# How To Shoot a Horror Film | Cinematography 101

Sort of like someone is kind of hiding behind something, watching your subject. It adds a sense of being watched.
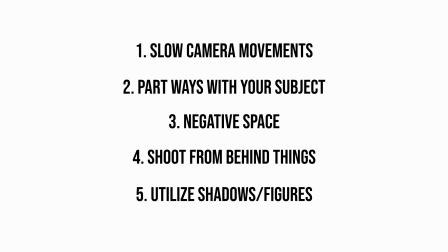(5:56)
And then lastly, shadows. Shadows add a great sense of mystery because you can't actually see what is casting it. And again, it leaves uneasiness, wondering what it could be, what's casting that shadow. Okay, so obviously all of the monsters come out from under our bed at night. So I wanted to make this moonlit scene for that reason, but also for the reason that many horror movies and scary movies will take advantage of low-key lighting. And as we've mentioned in the past, low-key lighting often does a great job of using hard lights and also incorporating a lot of shadows, leaving a lot of places for mysterious things to hide. So keeping that in mind, I wanted to rely on just the moonlight that we are making outside of the house and not add any additional lighting inside.
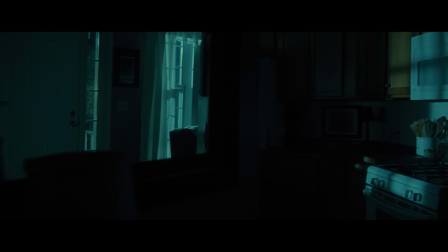(6:35)
And doing this gives us a lot of shadows to add a lot of the suspense. So to get this look, I use 3 lights all outside, but if you don't have access to as many lights or any lights for that matter, still take advantage of any existing low-key lighting. Really find a lot of shadows and combine that with the techniques that we just talked about, and you'll still get a great product. I just, quite frankly, am a geek for lighting.
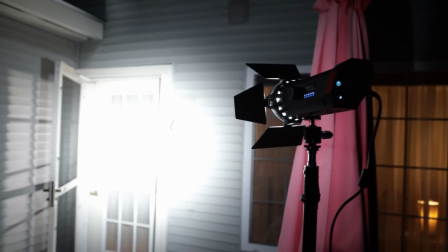(6:57)
So moving on, for our first light, I used an Aperture Mini 20, and I used that to punch straight through the front door where Sarah is walking in.
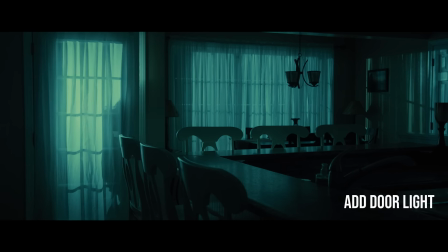(7:05)
And these lights naturally have a very cool color temperature, like 7200 degree Kelvin.
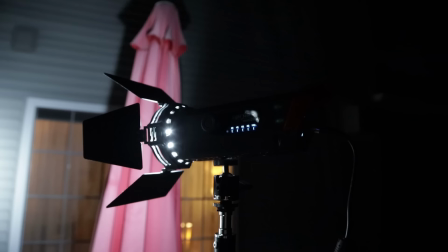(7:10)
So they already really emulated that cool moonlight that I was going for. And I had that on full blast because they're just not very strong lights.
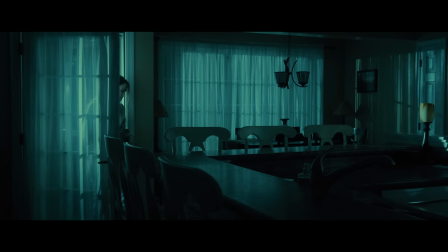(7:18)
But I had no diffusion over that because the shears acted as enough diffusion, but also we're going for a very low-key lighting. So I wanted the lighting to be relatively harsh still to maintain all of those shadows that we're going for.
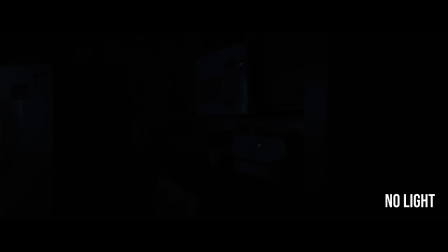(7:30)
And this light did a great job of silhouetting Sarah as she came into the house, as well as casting some shadows in the kitchen because I knew we were gonna pass through that later in that shot.
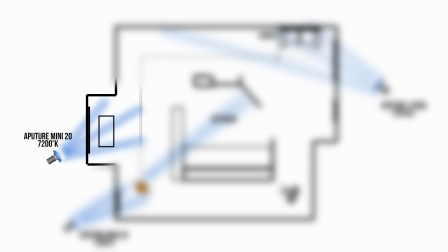(7:39)
So the second light was another one of the Aperture Mini 20, set to the same settings as the one at the door.
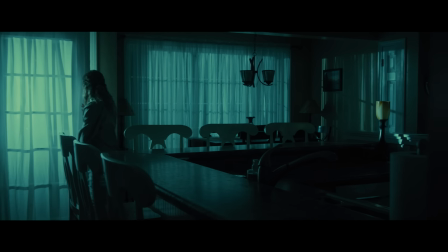(7:45)
And this one is just camera right to the next window over. And the goal of this one is to really just keep consistency of the moonlight that's gonna be coming from the outside.
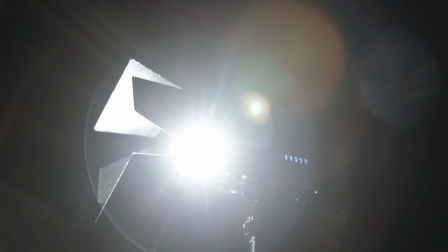(7:53)
But also, this light is gonna do a great job of silhouetting Sarah as she walks through.
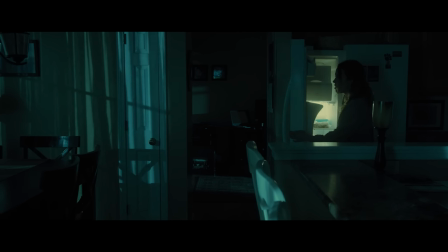(7:58)
And then later on in this one-take shot, when she comes back into the room, it casts a lot of really cool shadows on that back wall and her face as she walks up to the window.
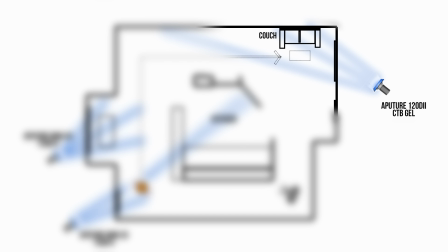(8:06)
So for the third and final light for this first shot, I put it right outside that living room where Sarah decided to come and sit down for a second before she wanted a snack.
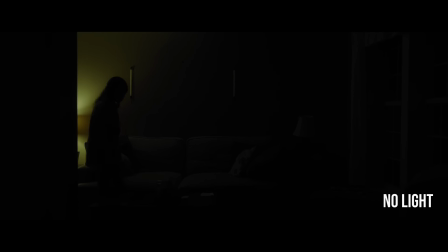(8:14)
And for that light, I put on a C-stand, just my Aperture 120D Mark II.
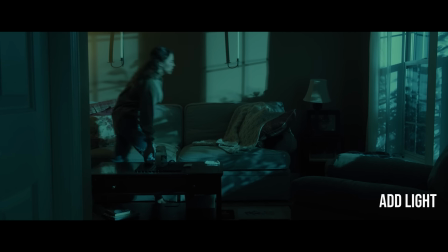(8:19)
No diffusion, just the reflector cone that came with it.
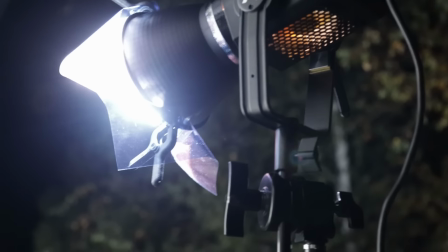(8:21)
And over that, since these lights are a little bit warmer, I put a CTB, color temperature blue gel, on top of that just to match the moonlight on the other side of the house.
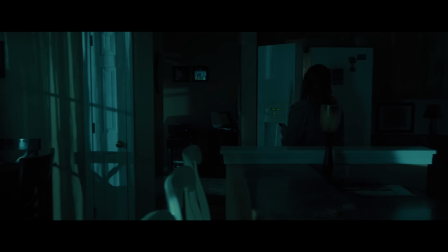(8:30)
And I had this light at about probably 75% power. And again, I used no diffusion because I wanted to keep all the shadows that were coming in from the bush and the window to really rake that back wall behind her and also kind of cast some shadows across her face when she sat down.
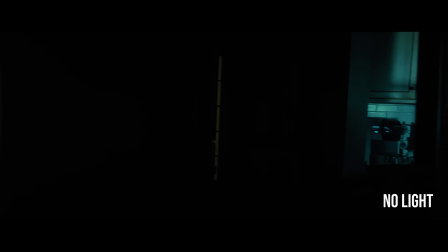(8:44)
Another cool place where this light really comes into effect is passing by that first mirror behind that first wall where you kind of see the reflection of the other room.
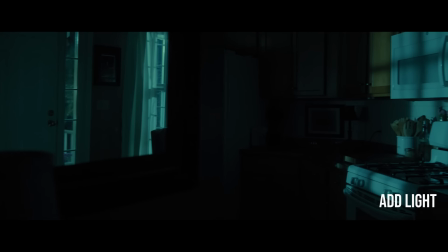(8:53)
And mirrors are usually a sweet tool. Sometimes they can be bittersweet, I know, but they do a great job of adding depth to your frame or foreshadowing what's coming into the next room, or you can even put a figure in the mirror that wouldn't be seen in the normal shot. So that's a really spooky approach, but just be careful of all reflective things or mirrors because I definitely had to take some down in this shot so I wouldn't see myself.
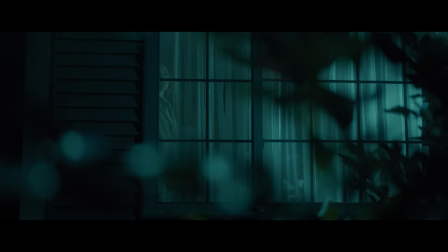(9:14)
So for the second shot, which was that outdoors external shot, shooting in on Sarah as she looked out, I used a couple different lights.
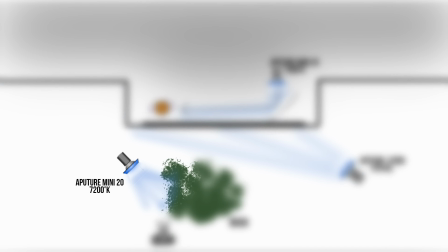(9:21)
So the first light was one of those Aperture Mini 20s, and I had that straight up above the bush I was shooting from behind, pointing straight down.
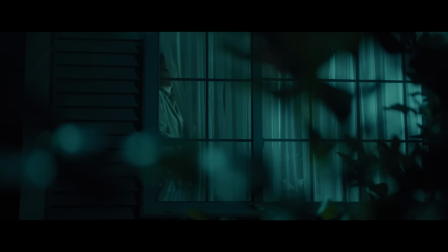(9:28)
And I had that on the lowest power, and really that was just to edge the leaves and give it a moonlight look on the leaves as well, and give it some texture to our foreground.
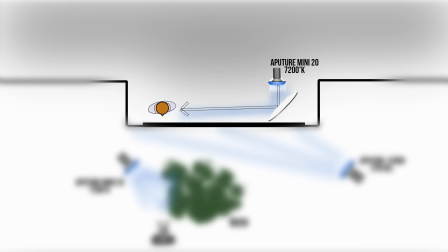(9:36)
And the second light was indoors, and I forgot to get a BTS shot of it, so I'm sorry.
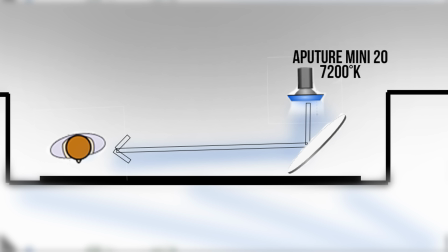(9:40)
But pretty much I had one of those Aperture Mini 20s bouncing diagonally off a white reflector card, and then kind of side lighting her face.